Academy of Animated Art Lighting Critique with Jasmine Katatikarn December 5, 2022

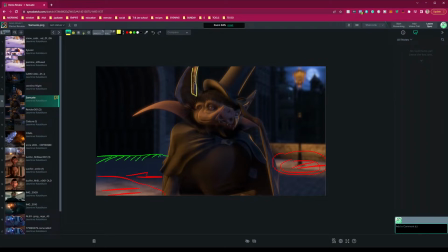[12:11]
One, it's super bright, but then it's also a little distracting, to be honest with you, because it's like, I wonder if the model's off or that's how it's modeled, but it's like, you see, like, it's like catching the light in it in a kind of interesting way, but in a distracting way.
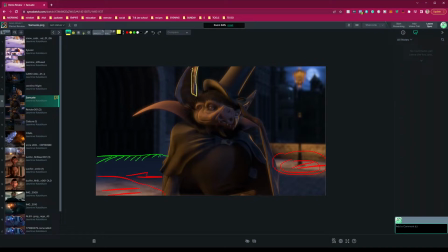[12:28]
So one, I reduce this, and then also figure out what's causing these like sharp lines here. And we want it definitely not to do that. We want kind of a nice soft light transition here.
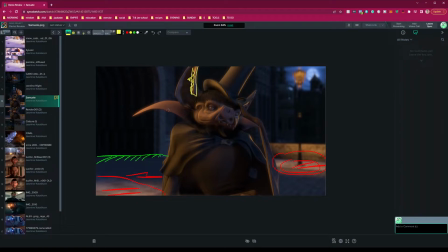[12:46]
Same thing here. We're getting too much brightness right here on the tip. My eyes are going here. So where do we want the eye to go? I think we want the eye to go here. So with that in mind, let's bring this down. Let's bring this down.
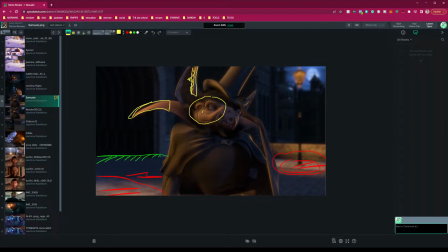[13:06]
And one thing I'm curious to play about, can we get like, because I think the levels on him is good. I don't want to pump up that light anymore. So I think what it needs is almost like a speck
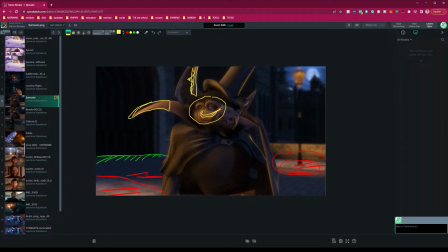[13:27]
highlight here to kind of define that more and bring my eye to him. Kind of similar to like what you're getting here, but in the face and like here, these little.
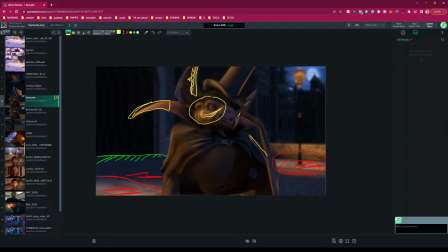[13:40]
So I would try that. And I would almost wonder, honestly, let me look at the reference again,
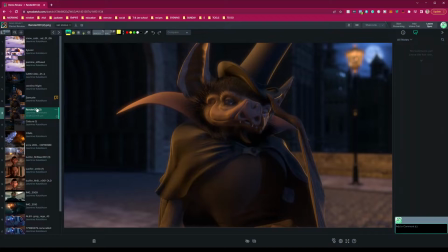[13:50]
if his light is too warm. I mean, it's nice that it's warm, but it might be getting even a little bit too warm. So I'd see about reducing that. But that's the key thing here.
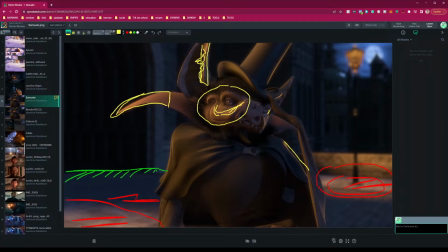[14:06]
Let's get this highlight here to really exaggerate that cheekbone and get our eye there. But yeah, this eye is awesome, and everything's looking really good. So can't wait to see the updates.
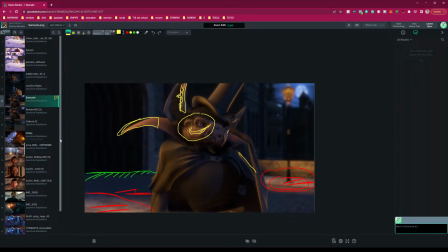[14:19]
Let me know if you have any questions on that. Next up, we have Erika.
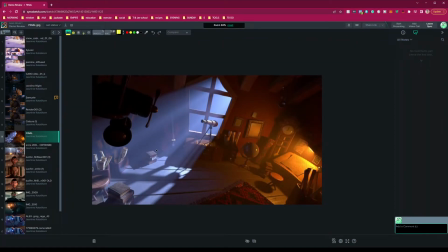[14:26]
So again, we have an attic, and this is what I love, how you can have the same scene, but in like lighted and different compositions, completely different, which is awesome.
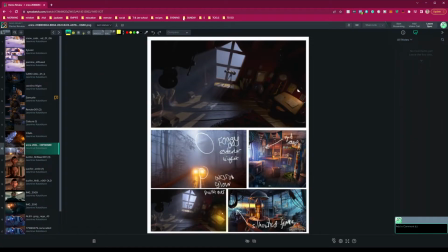[14:37]
Let's look at your reference. Let's just compare it side by side.
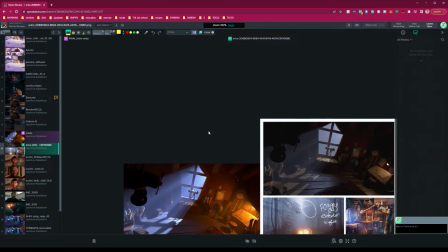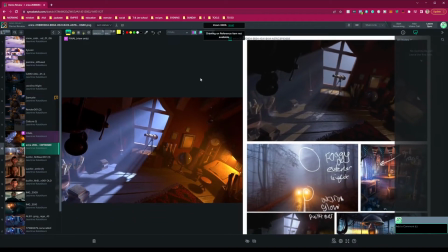[14:49]
And it looks like this was an old render, I assume.
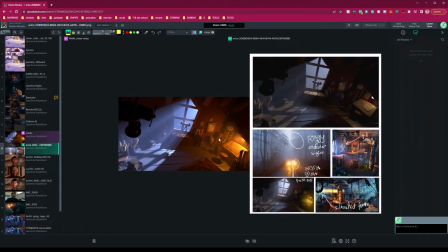[14:57]
and then this is the newer one, right? So, a couple things. I'm curious the notes that came out of this,
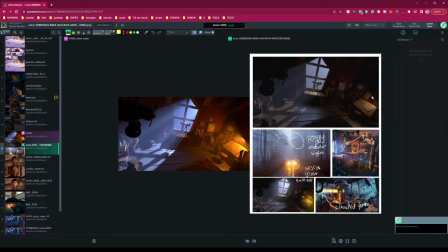[15:11]
because, well, now I'm curious, yeah, oh, this is a paint over, because I was going to say, this paint over is really close. So, the differences I'm seeing, and my first reaction when I saw your render is that it feels very CG to me.
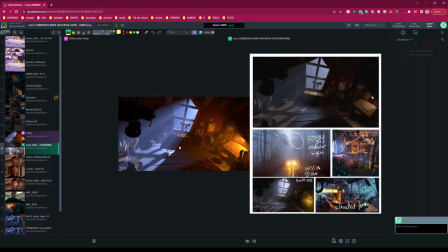[15:28]
And the way that I think about this is, you know, when we're first learning new things, and I do this all the time, like I learn a new tool, or like I remember the first time I learned ambient occlusion,
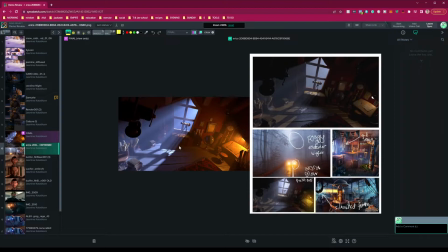[15:43]
and I was like, I like doubled down on it, right? When I learned about it, I like wanted it to be seen. I made it like super dramatic until I learned that I'm like, wait, that's not how it works. It should be subtle. You should not even know it's there.
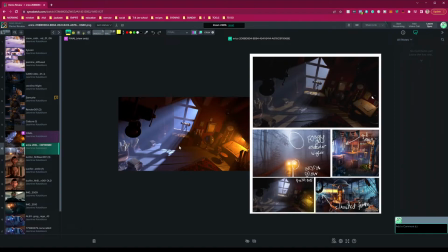[16:02]
It's like, but basically it's that need to like, look what I did, and you really want it to show and shine. So that's what kind of reminds me of this image, and that like this fog light, let's say the volume light, which I know it's like very tricky to achieve this volume.
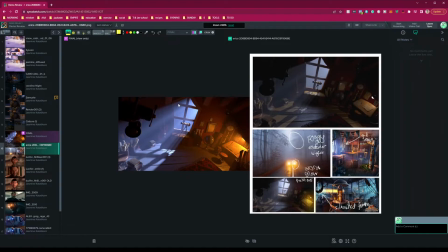[16:20]
It feels just like way too pumped up. It's like, come and see this volume light. I did it. It looks awesome. Same thing here. Everything's like super overly exaggerated. So I think, you know, if you look at your reference here, it's not so defined.
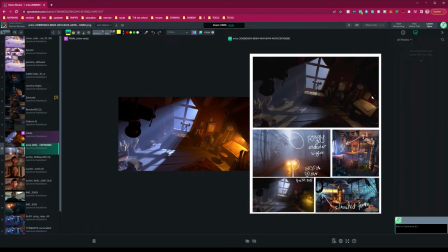[16:39]
Like, I'm not seeing these straight lines. It's very like foggy, diffused, and more subtle, right? So multiple things, like color wise, I feel like this has gone too cool and saturated. And same thing here with this light here.
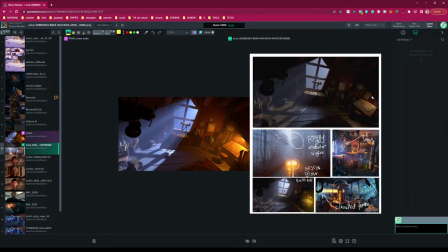[16:57]
I'd say look at this paint over here, because that's much more aligned with what I would think it should be like. So that's the first thing, is the color. The other part is, let's soften this fog light here.
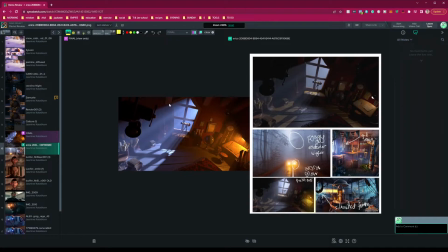[17:14]
It should be kind of like, you shouldn't see this defined light as much as we do. And I think like here in the paint over, it should like kind of nicely fall off, where you get a little bit of light here, and then it goes into a little bit of darkness,
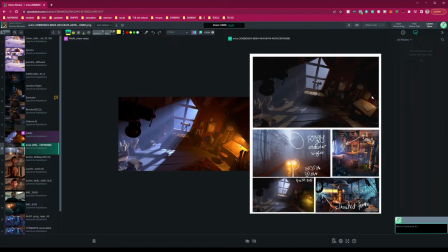[17:33]
and then we get a little vignette of this warm light here that's, you know, less exaggerated, less like, it should kind of just stay within this area and fall off.
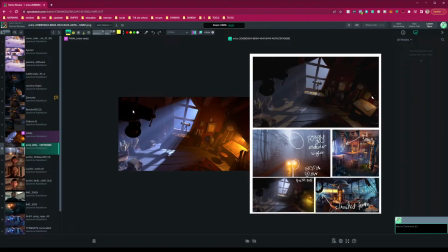[17:47]
The other thing I'll say is this helicopter here in the air. I like how, you know, you kind of position things in the foreground to make the composition more interesting.
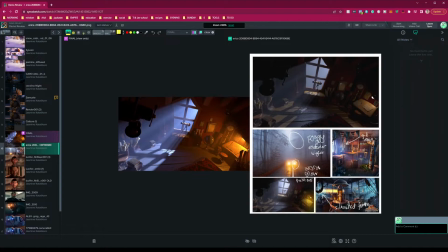[18:02]
A couple of things, it's so dark that it kind of distracted me. So a couple, like, this might not be super accurate, but I think it'd be really good to get, I see you already kind of putting warm hits on it, but kind of a cool,
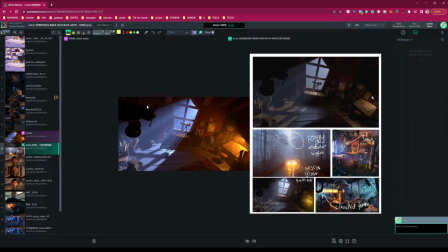[18:20]
like, subtle, not like harsh line, like a really subtle, cool rim light, backlight from this, like kind of like it's coming a little bit from the window.
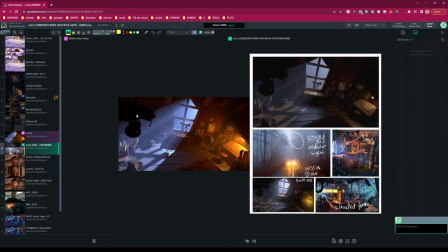[18:33]
And then also just like slightly fill this in. So you see a little bit of information here, right? It doesn't have to be like fully lit, but the most difficult thing I find in lighting is lighting for the shadows,
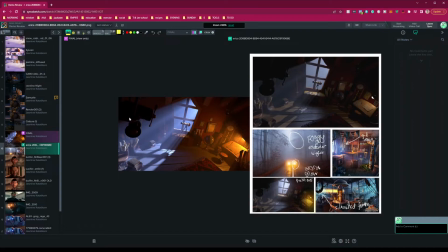[18:52]
because I feel like initially we think like, oh, it's in shadow, we're just gonna make it dark, we're just gonna make it black, but in real life it's not quite black and white, it's so black that way, and it's such a skill to light shadows in dark spaces,
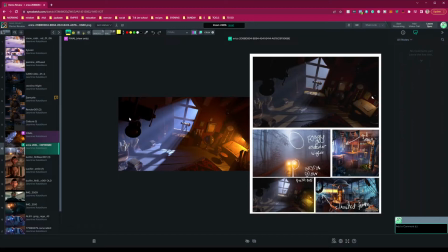[19:11]
because you need to light it without that like big key light, but with like really subtle fill lights, like how can you get shaping in the shadow area? How can you get variation within the shadow?
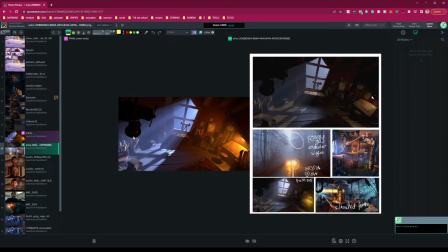[19:23]
And this is kind of this exercise here, where it's like, okay, clearly we keep it in the shadow, but how can we get shaping there? Another thing you want to think about is like focus too. I feel like, I'm not sure what camera this is, but ideally probably this would be out of focus, right?
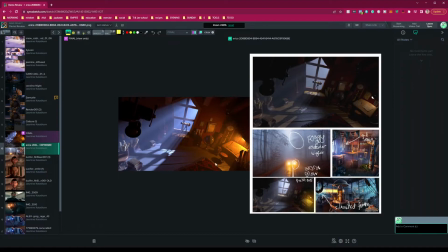[19:42]
So that will help with the composition as well. But overall, yeah, I mean, I think that's a great start where we just started here. Take a look. Again, I think this paint over is a great reference for it.
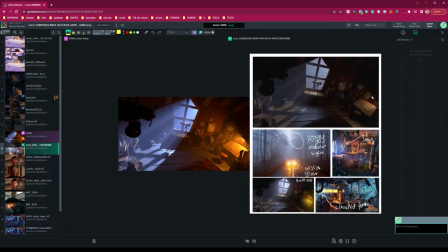[19:58]
And I think if this was the one before, and I apologize, I wasn't here before. I think this is there's a lot of improvement here. We're getting a lot more of like the fog and the volumetrics,
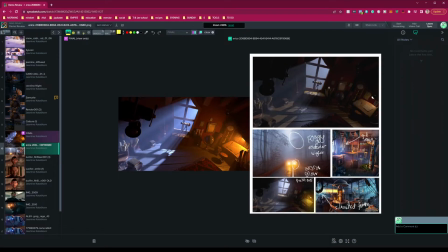[20:16]
and I do like you didn't have like too much of the cool versus warm light going on, and now you definitely do.